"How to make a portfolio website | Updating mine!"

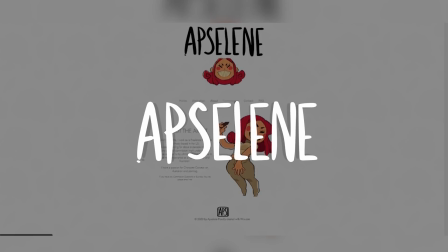0s
Hey everyone, it's Apsaleen and I'm just going to jump right into it.
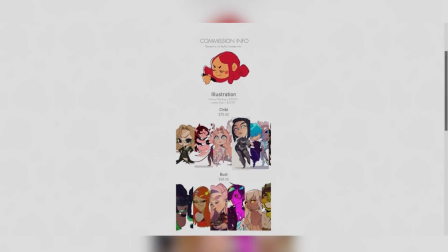4s
So as you guys know, I really enjoy marking improvement, keeping my branding as an artist fresh, clean, and convincing all of you growing artists and animators out there to keep the same energy.
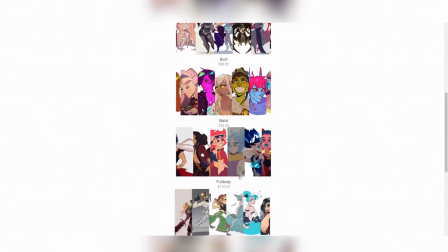14s
What better way to do that than to update my website? With new visual and navigational assets, my portfolio with new work, and my audience with new content, my website will be updated using the one and only Wix editor.
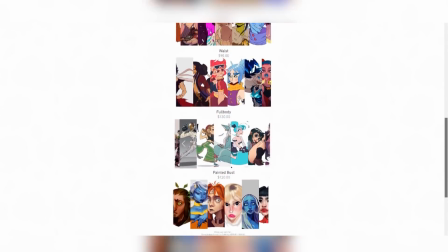26s
I'll be redoing everything including the little animated assets that go on every page and
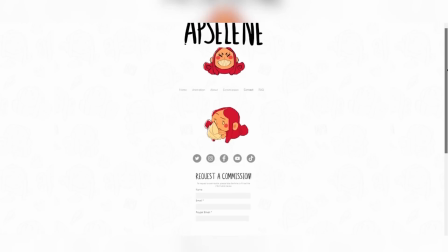31s
giving insight on the drawing and animation process as well if you wanted to incorporate something similar.
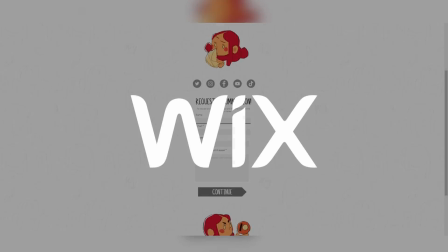36s
So this video is actually sponsored by Wix.
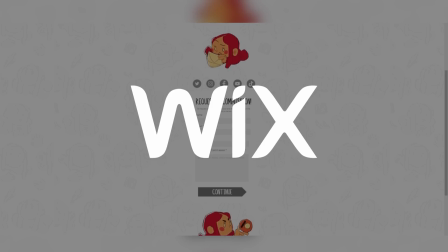38s
I'd like to thank them for continuously supporting my content and allowing me to take you guys on my website editing journey again.
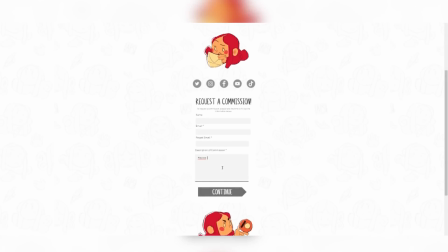45s
It especially means a lot to me because I literally have been using Wix for so long. Ever since I was like 12, I used to use it for fun. this time i will show you guys the entire updating process and try to keep the explanation as simple as possible because i know i tend to talk people's heads off even though i'm talking to my artists out there i think
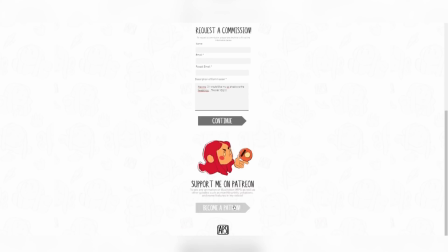64s
anyone can benefit from having a nice website to display what it is you create this bit of professionalism can bring many opportunities your way whether financially or independently i just hope that i can be useful to people who are interested and need a little push to begin unique and professional branding as an
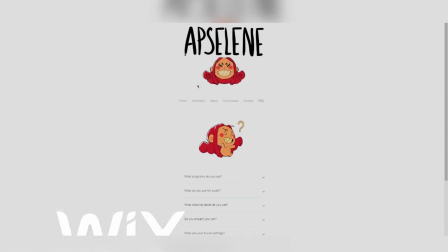81s
artist. And if you already know about Wix and you want to get started, go to wix.com slash go slash Apsilene and start building your website right now.
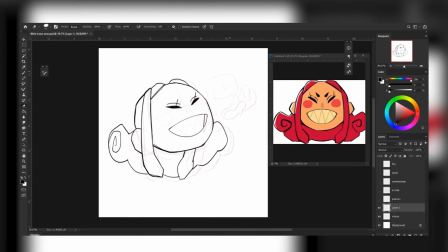90s
While creating these new drawings to decorate my site, I wanted to keep them very cute and kind of simple like the old one.
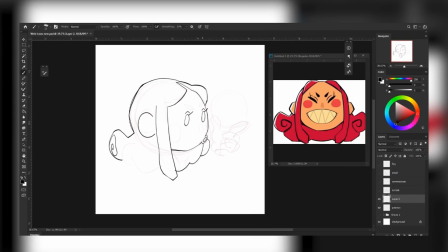97s
It's important to keep assets like this quite simple if you're going to have a bunch of them on your site,
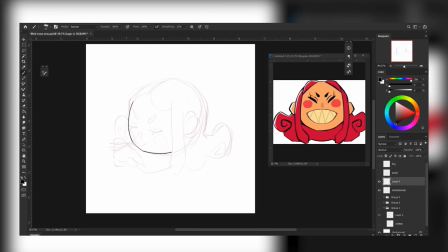102s
as you don't want to distract the eye from your work too much especially if they will be animated.
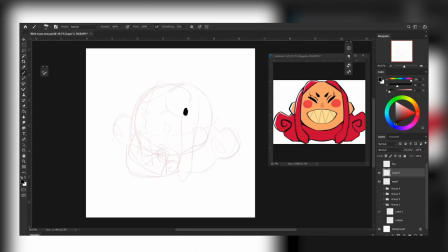106s
I drew each one in a consistent simple style with flat colors and bold line work.
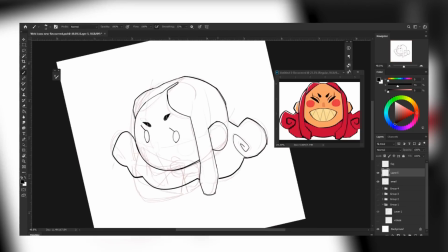111s
This will keep them looking lively and appealing but still logo-esque when animated.
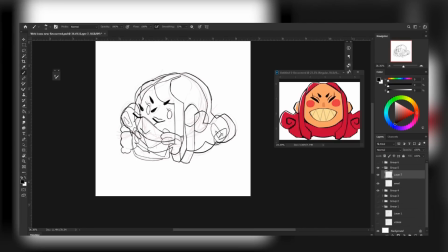116s
Although there's no need to worry about drawing assets anyway because Wix provides a bunch of high quality images and cute vectors that are perfectly fine to use instead.
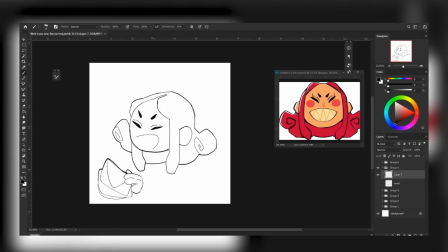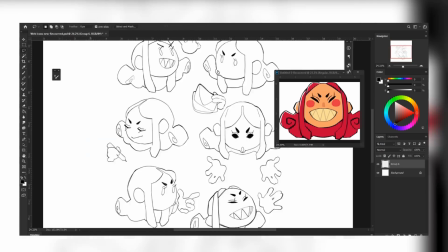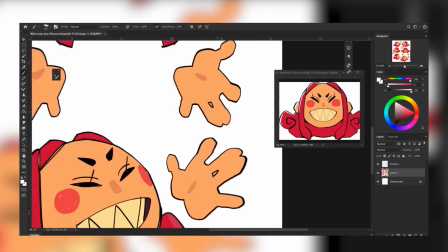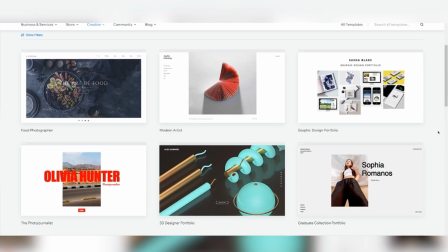143s
The first thing you want to do is pick a template that will have your art be the main focus.
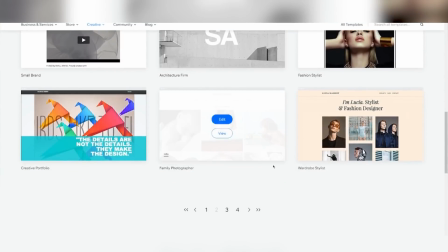148s
Wix has so many beautiful templates to choose from but i just went ahead and edited the one that i already had which was a blank gallery based template
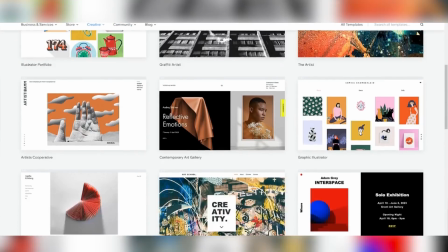156s
wix also provides this cool service called wix adi which will basically pick a template for you based on questions you answer about your brand or
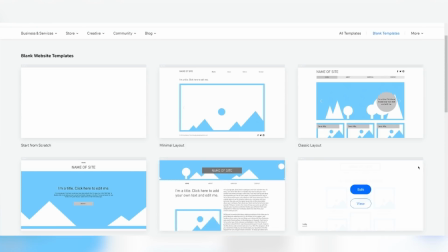164s
the website you're looking to build but i'm of course doing it from scratch for
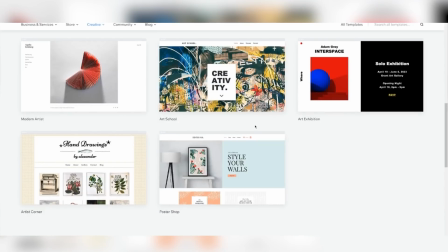168s
demonstration purposes also if you're into coding and want to utilize that whole other
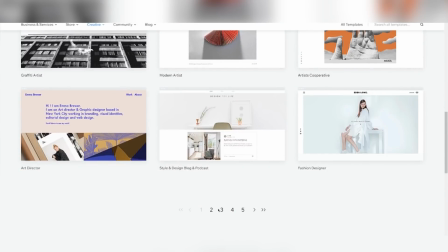173s
spectrum of editing capability core vid wix's developers platform is also an option as well as for animating these little drawings i explain my after effects
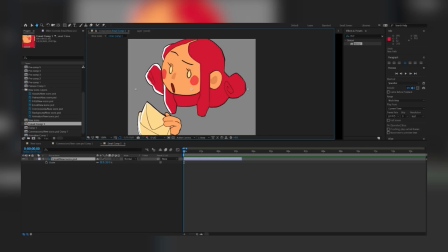182s
pin animation process further in this video but i'll explain it briefly for you here it's a very simple way to do an animation loop so go ahead and get into ae setting the composition to about six to seven seconds this loop will only need to be about three seconds long first what i do is i mask the hand from the head and put them onto separate layers by duplicating the hand layer and putting those two layers into a pre-comp.
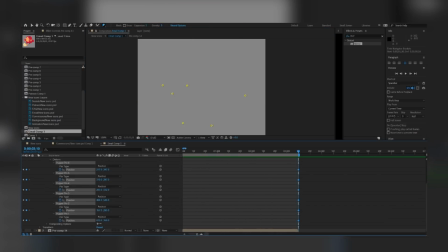205s
Then to animate the head, I put pins on the face, cheeks, top of the head, sides of the hair, and bottom of the hair as you can see. After I pin everything, I set the resting pose keyframe to the beginning and the end, leaving one frame after three seconds for a seamless loop.
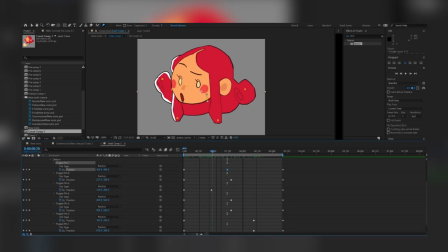220s
Then I'll put the middle pose, which will be the head moving up or down as you wish. So it goes from resting keyframe to a middle keyframe back to the resting keyframe.
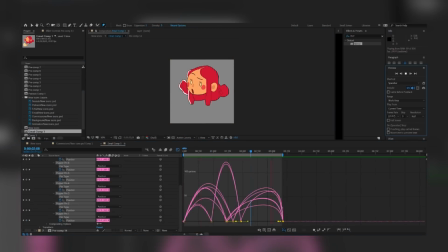230s
Then I'll select the keyframes and go into the graphic editor to smooth, time, and ease the motion to avoid stiff animation. This takes a lot of time and toggling and such. Make sure you put your preview settings to loop in the selected area so you can view it and preview the animation as you go.